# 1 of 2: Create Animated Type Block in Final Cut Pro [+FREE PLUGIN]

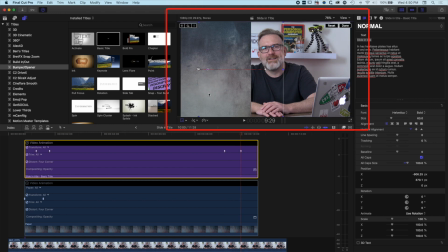So we'll drag to the left and then my title is animating and then as my title just starts to animate I'm going to highlight my background, add a keyframe up here and then just get it to follow that title.
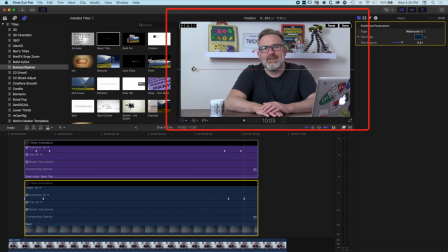So it's gonna finish a little bit after the title but basically you can see now we animate off and that's nice and smooth. So essentially this is what we have here so we play through, our title will animate on with the background,
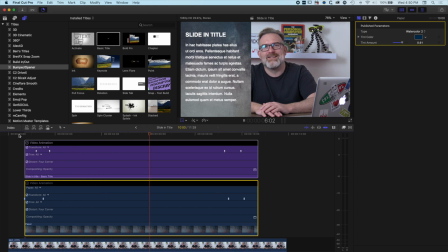it will hold so it can be red and then at the end of that
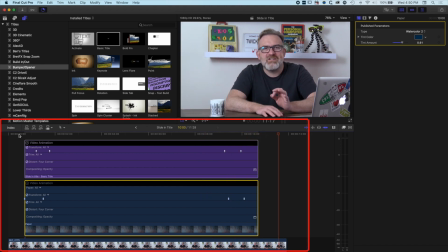it will animate off now we want to get this background to kind of follow that a little bit so i'm gonna hide these so essentially what i want to
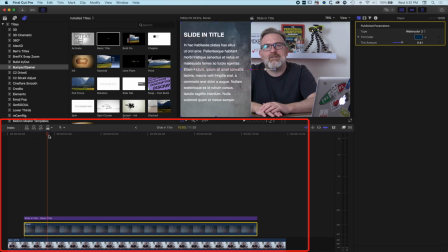happen is when this pushes on i want it to look like it's kind of pushing me
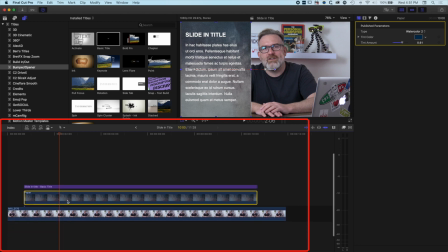across to the right on the screen there so basically we're going to animate the background here as
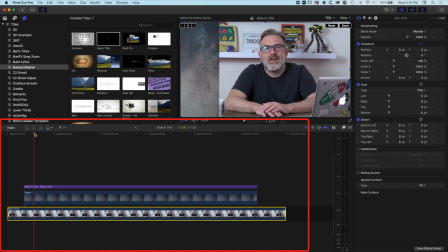well so i'm going to highlight the background and around about this point we want the animation to be finished so I'm going to add a keyframe and then we'll come back and then somewhere around about here when that paper starts to push on we want the animation to start I'm gonna add a
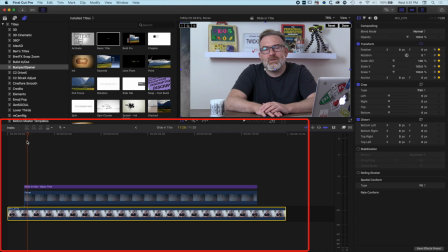keyframe here so basically I've got those two keyframes and when we've added keyframes we want to make sure we edit on the same key frame so we don't want to add other keyframes in between it will kind of
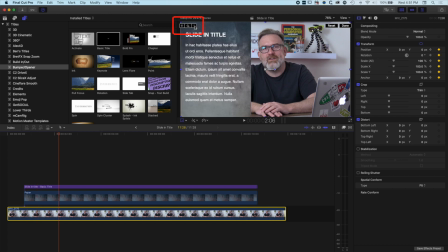create a little bit of bumpiness so I'm going to use these arrows up here to navigate between the two keyframes that I added for my background video and then on this second keyframe
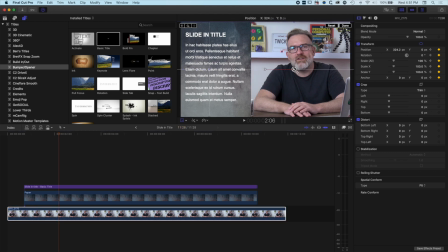I'm going to drag this across so we've got me centered there
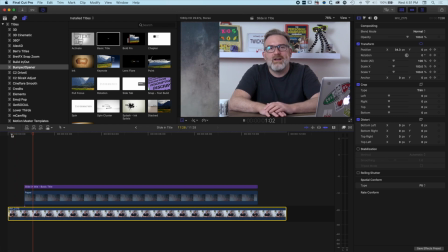and you'll see now that when this plays on it's going to kind of slide me across the right
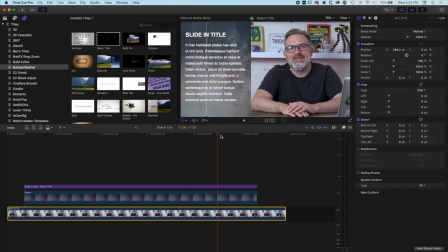there quite nicely so we'll come to the end and then as this starts to animate off the video is gonna follow so I'm gonna keep that video highlighted I'm gonna toggle my transform so that I get my keyframes back and
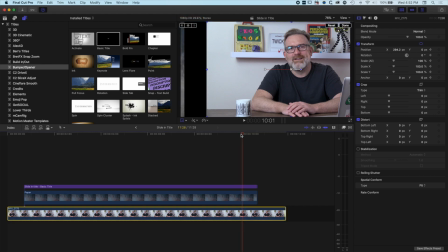then we'll play through and then around about this point in time we want the video to be back across to the left so I'm gonna drag that
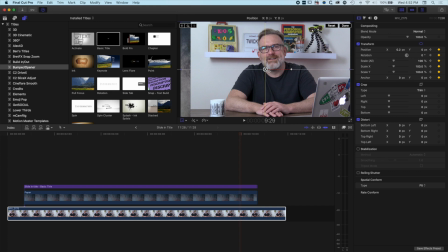across and you should see the yellow bars highlighting that it's back dead center and we can also check that up here as well so you can see my position is 0.2 and 0 so I can type in a zero up here in the inspector.
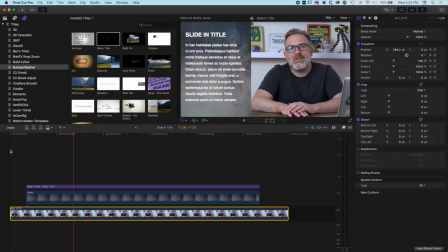So now we nudge myself across to the right there with the text it looks quite nice and then once that's
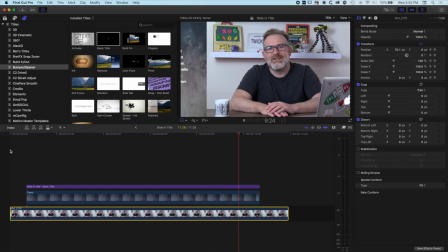done it's gonna slide back and we're back into the central position.
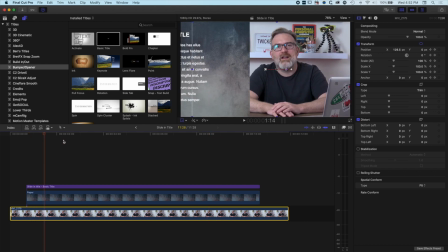So that's working pretty nicely.
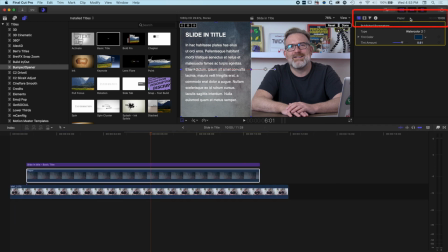We can also if we select this clip I'm just going to double click at the top here to minimize my inspector and then we're going to bring up the effects.
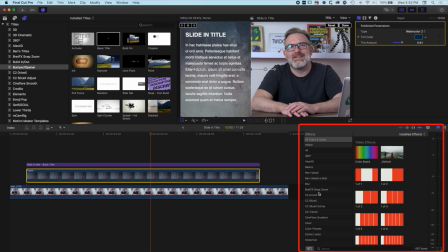The other effect that we can use here as well is a drop shadow. So I'm going to just type in drop shadow or drop making sure that I've got all video and audio selected and drop this onto this layer here.
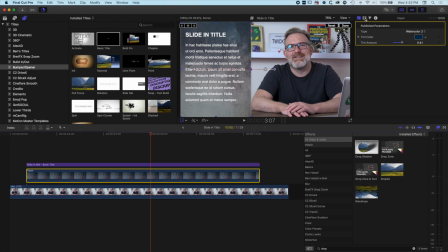So you can see now we're starting to get a little drop shadow that pops up there. if I come to my video options I'm going to turn off my transform options you can see I've got my drop shadow options up here so I can increase the blur and stuff and I can also
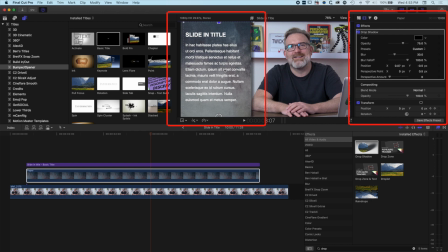do that across here too so I can modify where that drop shadow falls I'm just going to make it look a little bit more 3D just by dropping it across here and we'll add a little bit more blur and because that's attached to the layer that's animated the drop shadow will animate as
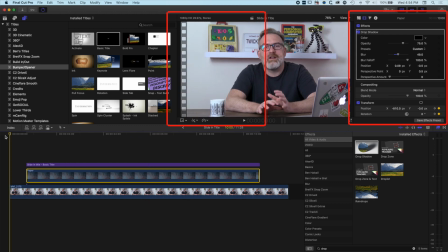well so you can see now
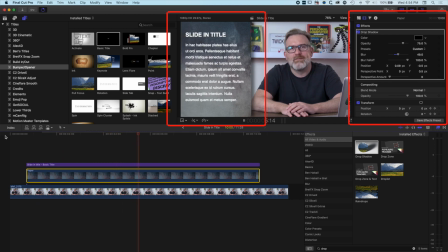animates on nice drop shadow there text is nice and clear
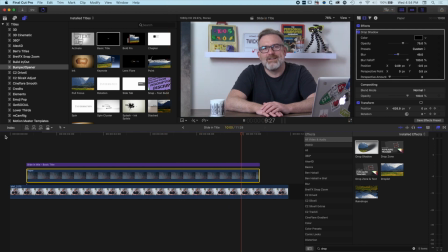on the background because we've got that tint there and then we animate off so super nice super easy if we want to duplicate this in final cut pro 10 we can obviously copy these two layers and kind of keep that animation so
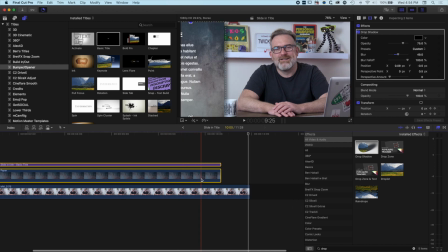if i copy this extend down the timeline where we might want another